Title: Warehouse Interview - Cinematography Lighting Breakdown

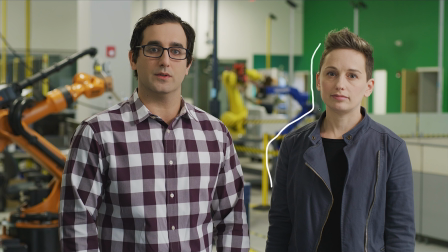243s
So what we did was just throw up a duvetine fabric to block that out, and that's giving us that nice soft shadow now from the Gemini light that we have shooting through the diffusion. So if we jump back to that 2-shot one more time, you can see we actually have a really nice edge light going down the left side of her body.
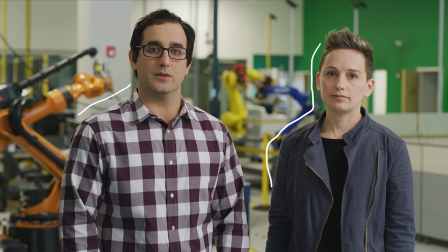261s
We don't see it as much on him, but there is a little bit coming down on his shoulders and really giving some good separation. Now, this is one of the reasons why we tuned our key light to be a little bit more green, which again we'll look at once we get into the color correction.
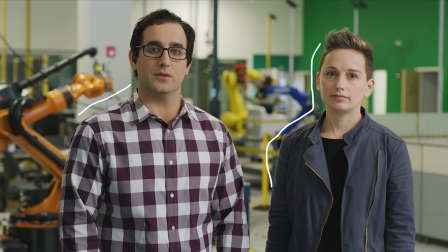274s
Because if we're able to match both of those lights, then when we go to white balance it, it'll actually turn all of the warehouse lights to the proper color as well as our skin. And our skin wouldn't be pushing too much towards the magentas, or it wouldn't be too green.
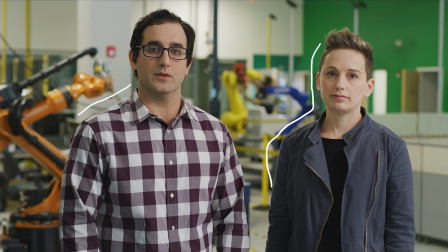286s
And that's really the importance of balancing your lights to what you have in the scene already so that everything is color corrected properly. So going into the tight shot of her,
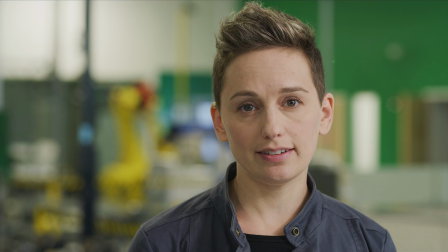294s
I'm just going to kind of recap what we just looked at. So we have that really nice soft wrapping light coming from the right side of frame, giving us that really nice roll off into the shadows and not any of those hard edges. We got the nice catch lights in the eyes, as you can see right here. And then we have a really nice rim light coming from the right side of frame, sort of edging her and giving some really good separation.
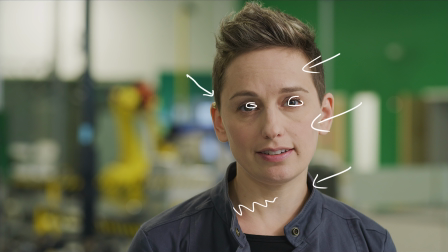313s
We have switched over to the 85mm for this lens, and we're getting some really nice detail with that 8K sensor, as you can see, like in her eyes and basically in all of the details of her face, in her lips, and her hair up here.
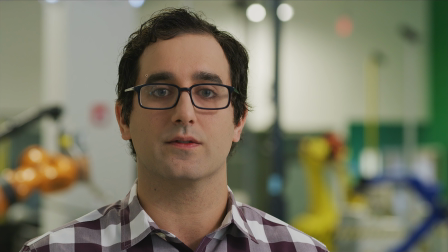326s
So jumping over to his single shot, this is where we actually had to do a little bit of tweaking to our setup. As you can see in his glasses, we have a decent amount of reflections over here on the right.
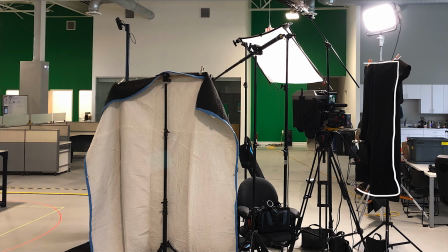337s
This was pretty much across the whole frame, covering both of his eyes, and it was really distracting. So what we ended up doing is, if we jump back to that wide shot again, you can see over on the right we have this 4x6 floppy. It's basically just a pole with some duvetine wrapped over it and then clamped to it.
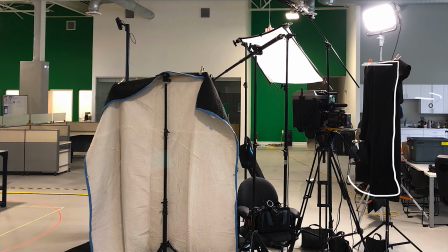354s
And that's really blocking out a lot of the windows that you can't really see, but they're all over here to the right side of the frame.
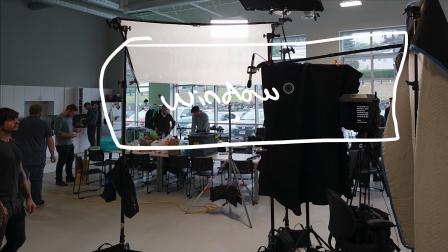359s
It's basically a full wall of windows.
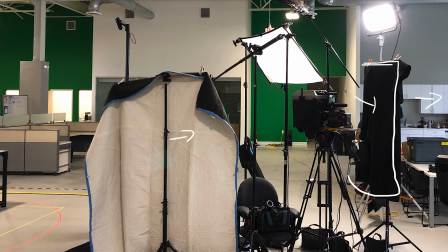362s
So we put this one up, and then we also moved this one a little bit closer to camera to sort of make a black wall around camera in the direction that he was looking,
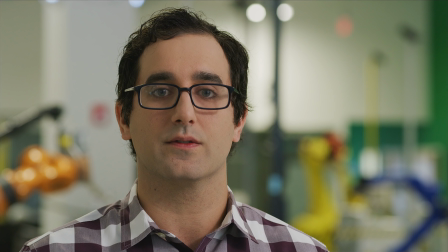371s
to get rid of as many reflections as possible. Other than that, there really wasn't much else we did to change from the wide setup to his close-up,
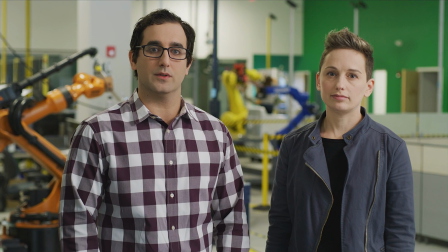378s
and most of the rest of it was done in color correction and sort of cropping and reframing a little bit. Because we were using 8K, we had that flexibility to move it around. So for the color correction that we did with the shot of two of them, we actually just pulled that over into both of their singles.
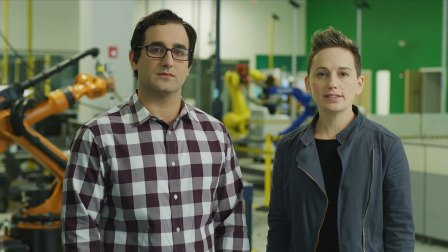392s
We added in that green to our light. So I'm going to show you the original shot before we color graded it, which looks like this. As you can see, there is a crazy green hue shift to the whole image. And that was in part because we added that green tint to our light to match the warehouse lights that were already there.
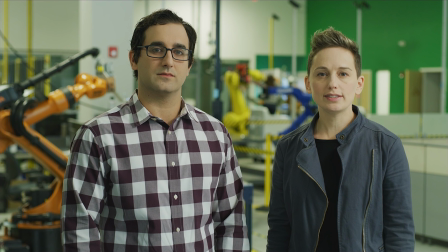408s
Now, if I just go back and forth between these two, as you can see, we're pulling out all those really good skin tones, and we're having a really good color balance to the whole scene now.
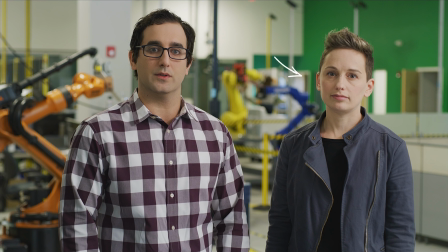416s
Including the warehouse lights that were giving us our edge on our talent, we're actually able to correct that and now have a completely white balanced scene instead of having that green shift in the lights that were already there. Other than that green shift that we tweaked, our white balance was pretty much spot on, and we did a little bit of cropping and reframing to get them both sort of centered in the frame how they are.
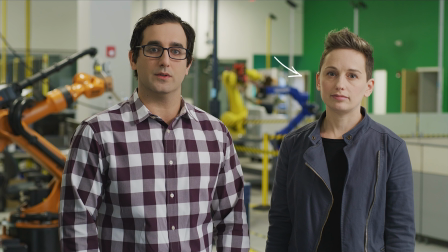435s
But that's really it for this. It's a pretty simple setup.
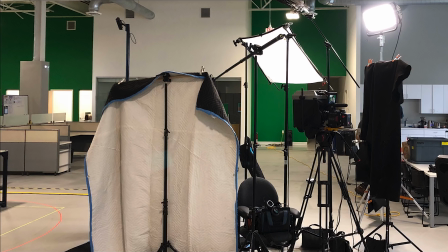438s
So to recap really quick, we have that one light just outside of frame, which is the light panel's Gemini, balanced to 4500 Kelvin. And then we have a little bit of a green shift to it just to match the overhead lights. That's shooting through a 4x6 diffusion, coming from an up angle because of the warehouse lights.
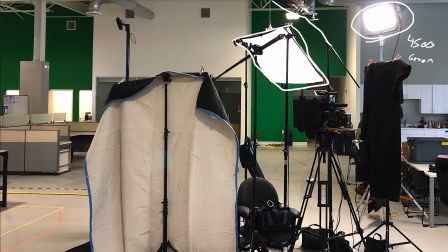456s
We sort of wanted to emulate that. We have this stand putting up a 4x negative just outside of frame to block out that warehouse light from giving us those hard shadows on the face. We got the duvetine here hanging to get rid of reflections in his glasses. We have the sound blanket to help with sound, as well as give a negative fill off to the left side of camera. And that's pretty much it. So that's going to wrap it up for this cinematography lighting breakdown. I hope you guys are getting something out of these videos. If you are, make sure to let me know in the comments below. I'd love to know what you guys are getting out of them and where you want me to go a little more in depth.